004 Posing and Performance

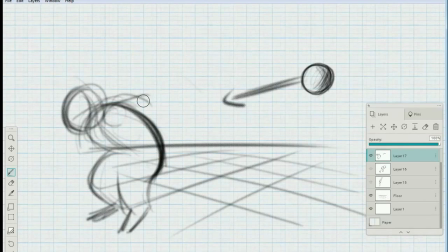500s
I could keep the arms down in front in that kind of cowering position, or I could actually have him more of a threatened position in terms of, so he feels threatened and scared at the same time. So maybe he has his arm up trying to protect himself, which is I think it's called an autonomic response.
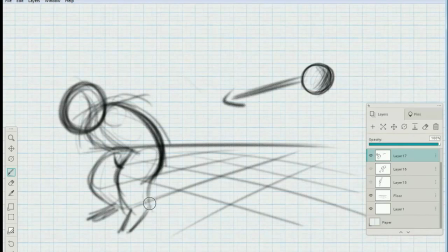518s
It's something we do without thinking about it when we feel threatened. I have the other hand curled under his body there.
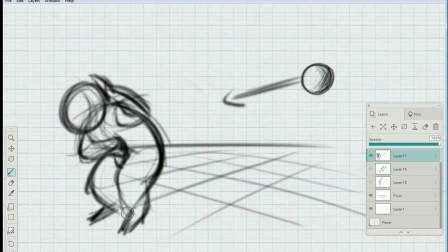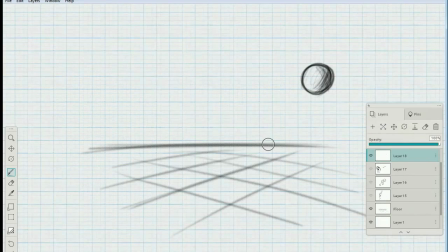541s
And here we go on to my favorite, drunk.
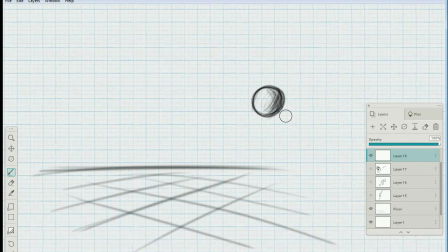548s
Here we go. So now, instead of being afraid of him and making the distance between the object greater, we're going to close the distance between the object and our character. And now this ball is his best buddy now. It's his best bud, right? You're the best.
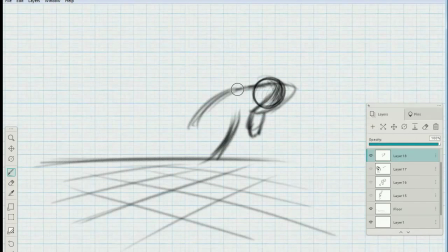567s
This guy's had a few two Jägermeisters. He's actually going to lean on him for support because he's too drunk to even stand.
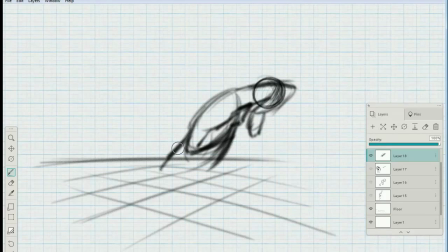585s
You're my buddy. He's pointing to him with his other hand there. Now, I like the idea of pointing to him, like I say, you're my friend kind of thing. But at the same time, here's an opportunity for experimentation, because it's that arm as it is right now is kind of, again,
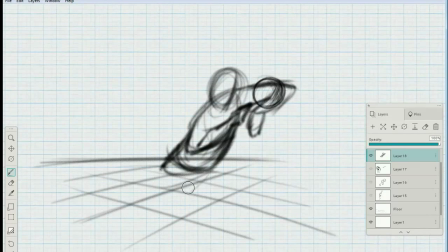603s
fully inside the silhouette, and it doesn't read very as well as it would if there was some way I could push it a bit to make it clearer, right? And after I go through this one, I'll do another one where I show the difference, right?
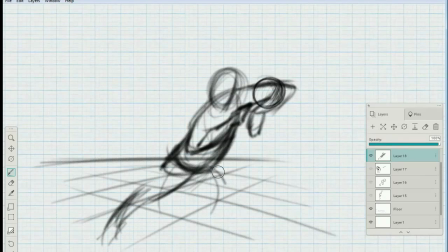618s
And then we can see exactly how much more it improves the silhouette. So there we go.
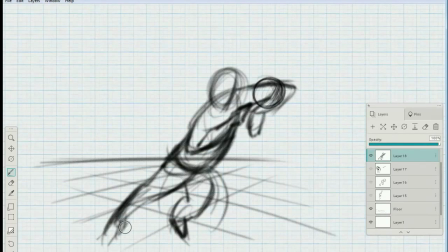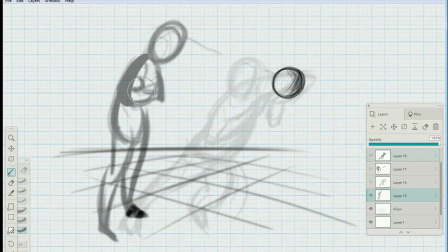647s
And there we are.
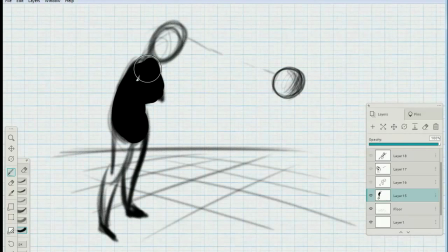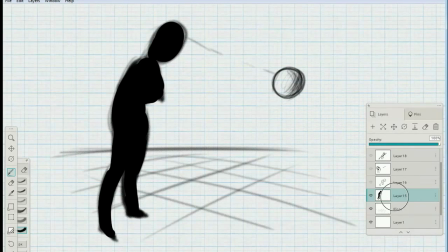662s
And there's our silhouette, right? That's how it reads.
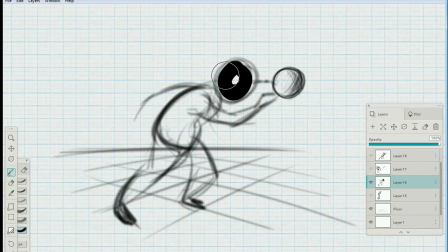669s
Our Curiosity fellow here.
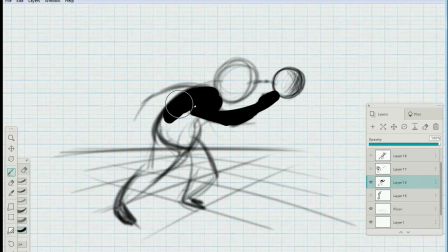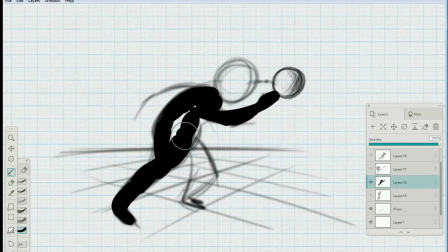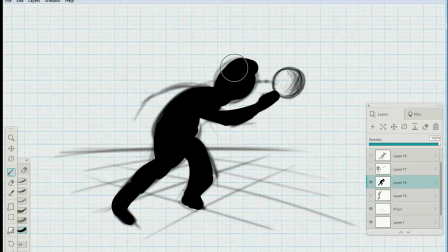There we go. And there's, you see all four limbs. The head is clearly visible, and the pose tells you something about what's going on.
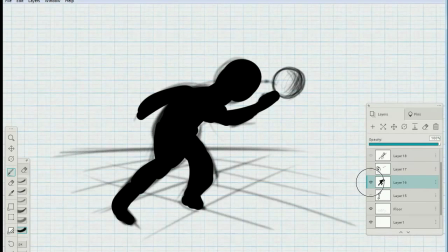706s
The silhouette does, even just in black and white. You know, fear and being scared.
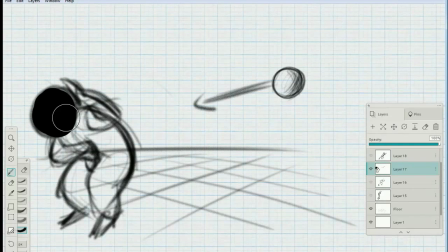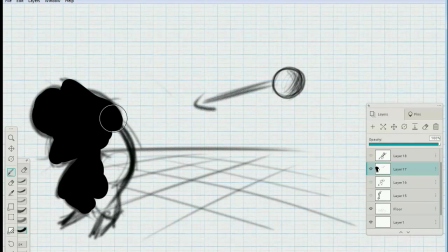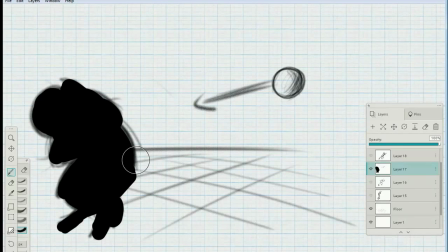And again, for some emotions, it's going to be just more natural for things to fall inside the silhouette.
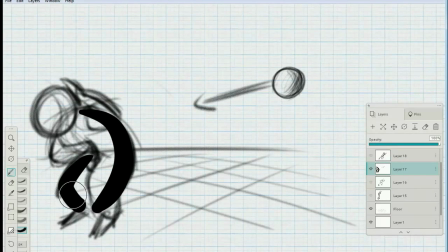740s
Anything that's introverted is going to have the tendency to do that.
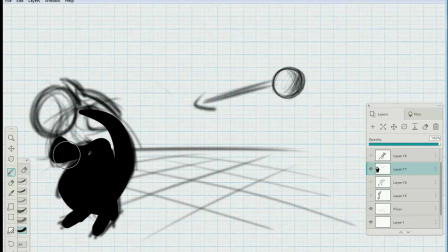743s
You just have to do the best you can and try and make it read as best as possible.
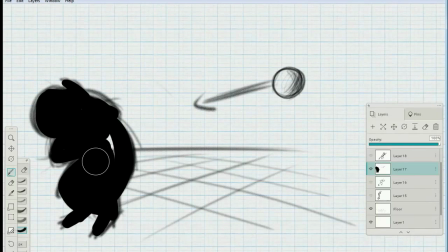751s
And I think it fairly well does that because you're still getting the overall curve away that he's seeing. Yeah, he's trying. You get that reaction of away. Yeah, I'm turning. Someone who's turned away.
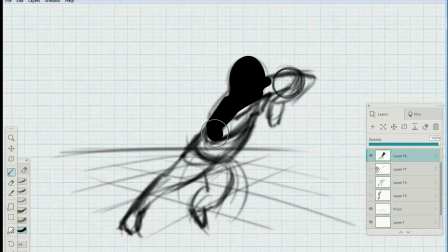762s
And in a very general, broad sense.
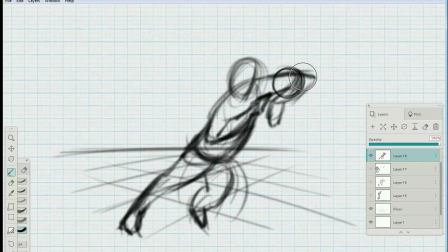And here we're going through our drunk fellow here.
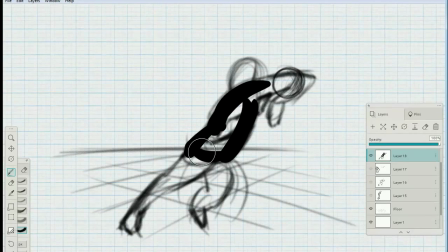780s
And it's at this point I realize, I think somewhere along the line here, that yeah, I want to go do another pass at this, at least for the hand. The right arm in particular, because it's too enveloped, and this is not a pose that needs to have that arm in there.
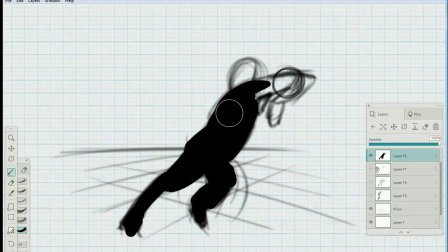795s
Unlike something like it's not sadness or introversion, right?
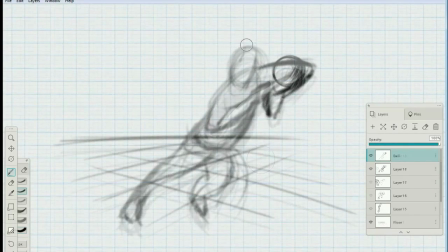803s
So here's the point where I'm going back and saying, what can I do to improve the silhouette here, because it just wasn't kind of where I wanted it to be, right? So again, going back and sweeping through, seeing where can I take that other hand, that other arm.
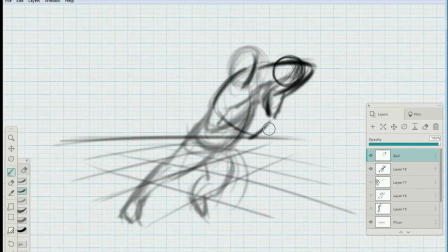824s
No, not that direction. There we go. This guy right here. And even more so, this is good because it creates almost like a visual arrow, another one that points to the object of what the character's relationship to the ball is, right?
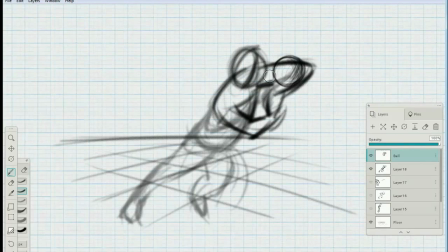843s
Because his arm is almost saying anything that points to an area of focus is going to really help direct your scene and communicate what you want it to.
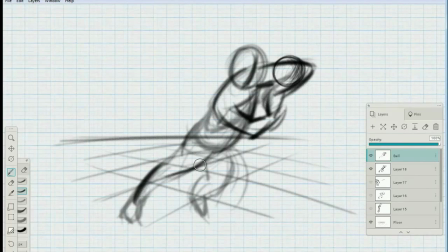So there we go, just cleaning up the previous lines there. The only thing I really wanted to change was that one arm.
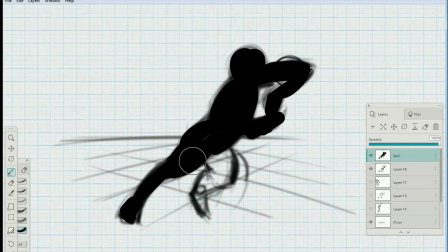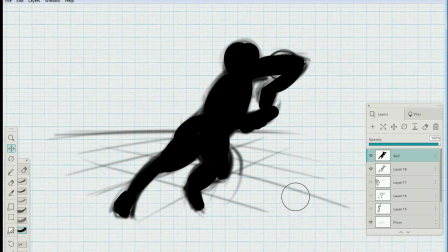875s
And that's pretty much it. Thanks for watching, and if you like this video, please like, share, and spread the word.
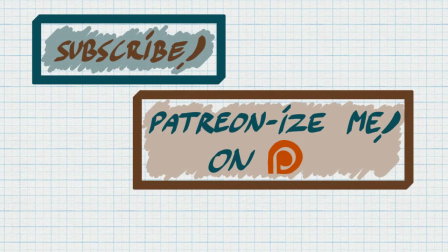882s
Thank you very much. See you next week. If you like this video and want to see more, click subscribe. Want to tell me what to draw? You can. Click on the link to my Patreon page.